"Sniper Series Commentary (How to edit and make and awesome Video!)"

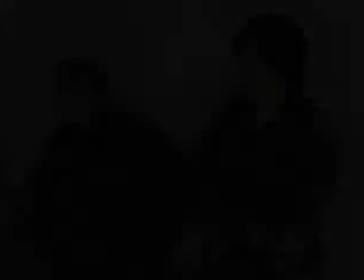[8:23]
No, we go into flashback here.
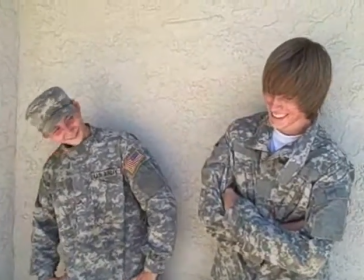[8:26]
I decided not to use any effects for a flashback, but if you are going to do something like this, sometimes it is appropriate to mute the scenes.
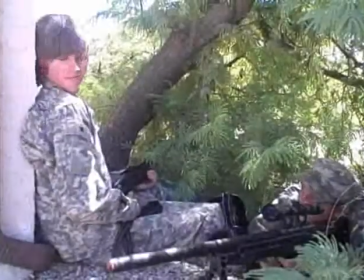[8:34]
Like, notice how you can't hear voices, to add a little bit of effect to it and allow someone to enjoy the music.
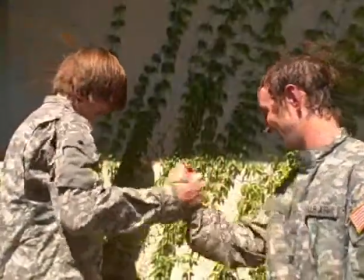[8:41]
And it's, like I said, it's all about music.
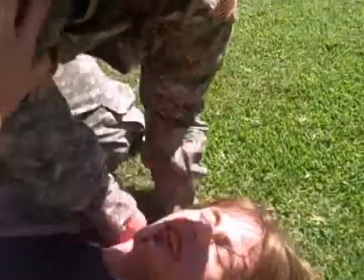[8:49]
And wait for it. I should have used more camera angles here. Notice how this is a little flat.
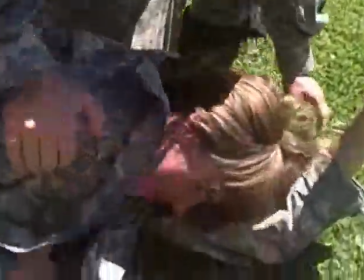[8:54]
It was just on me at that one angle. I really should have changed angles right here.
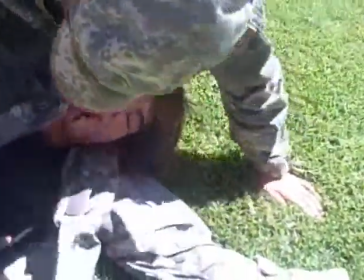[9:02]
I'll have to make note of that for future videos.
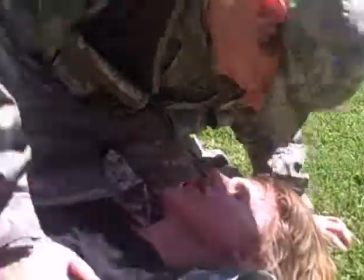[9:08]
There's not much to it really, as long as you have someone who can really get into the movie and acting.
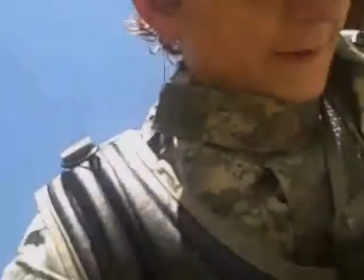[9:14]
Because when you film it and you're on the scene, it's so hard to get into it.
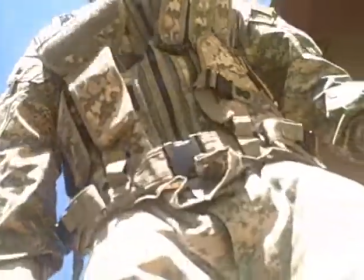[9:19]
It's so hard.
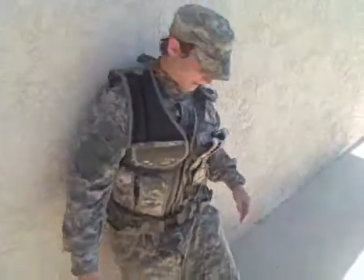[9:20]
You laugh at it because, like right here, it was pretty much Andrew slamming against the wall going why without any of this music going, and it just looked ridiculous.
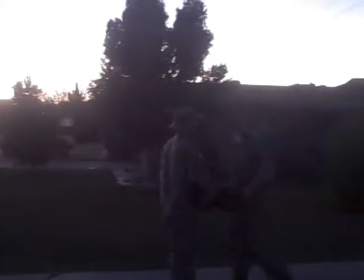[9:28]
But when you put it into editing and put music to it, it looks completely natural and fine.
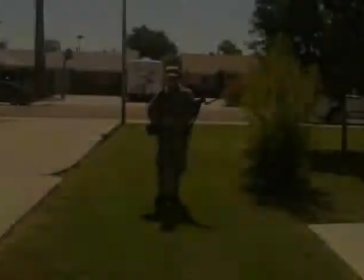[9:35]
You can't film like you're going to see the movie.
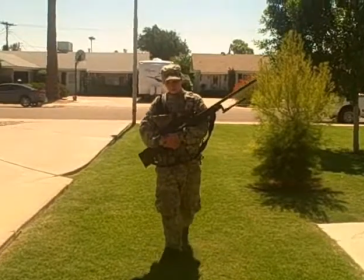[9:40]
I can't stress that enough. Like,
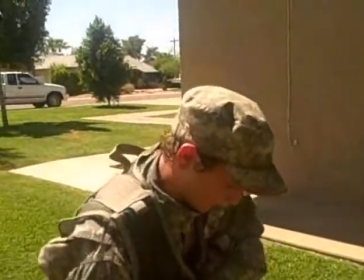[9:44]
I really don't know how to put it. Yeah, and by the way, the shorter your videos are, you try and keep them
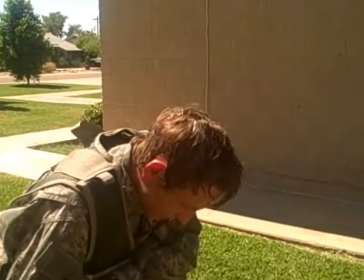[9:54]
a minute to 2 minutes are the best videos if they don't have a huge storyline to them and there are a lot of action. Those are the best videos.
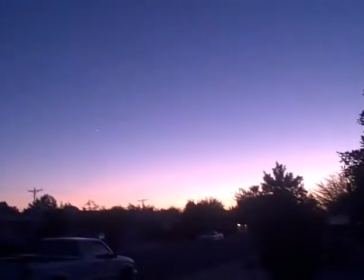[10:06]
But yeah, and it's nice to end with a darker color.
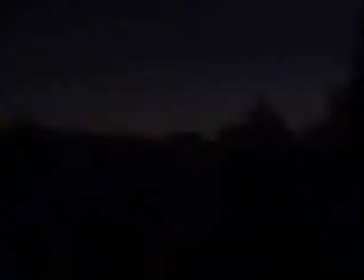[10:11]
I mean, like, it could be anything. It could be or color or action. We chose to do both. Notice how we end with this action over here.
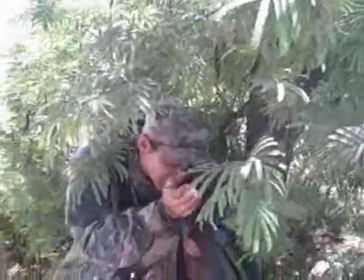And basically it's all timing. I edited to the music, I put the clips together on music so transitions were natural and flowed.
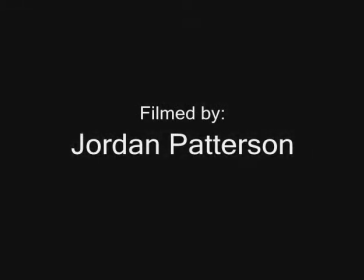[10:35]
For those of you who are in band, which is probably most of you watching my videos, basically go with the phrasing. Put clips of videos to the phrasing of the music.
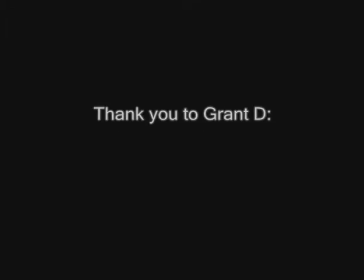[10:49]
It is the best way to do it. Again, credits were just regular Windows Movie Maker credits, nothing special.
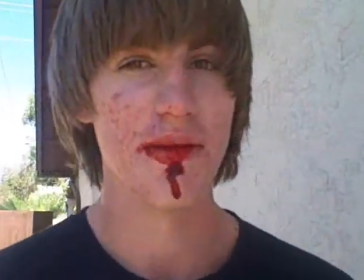[10:56]
Alright, see you guys.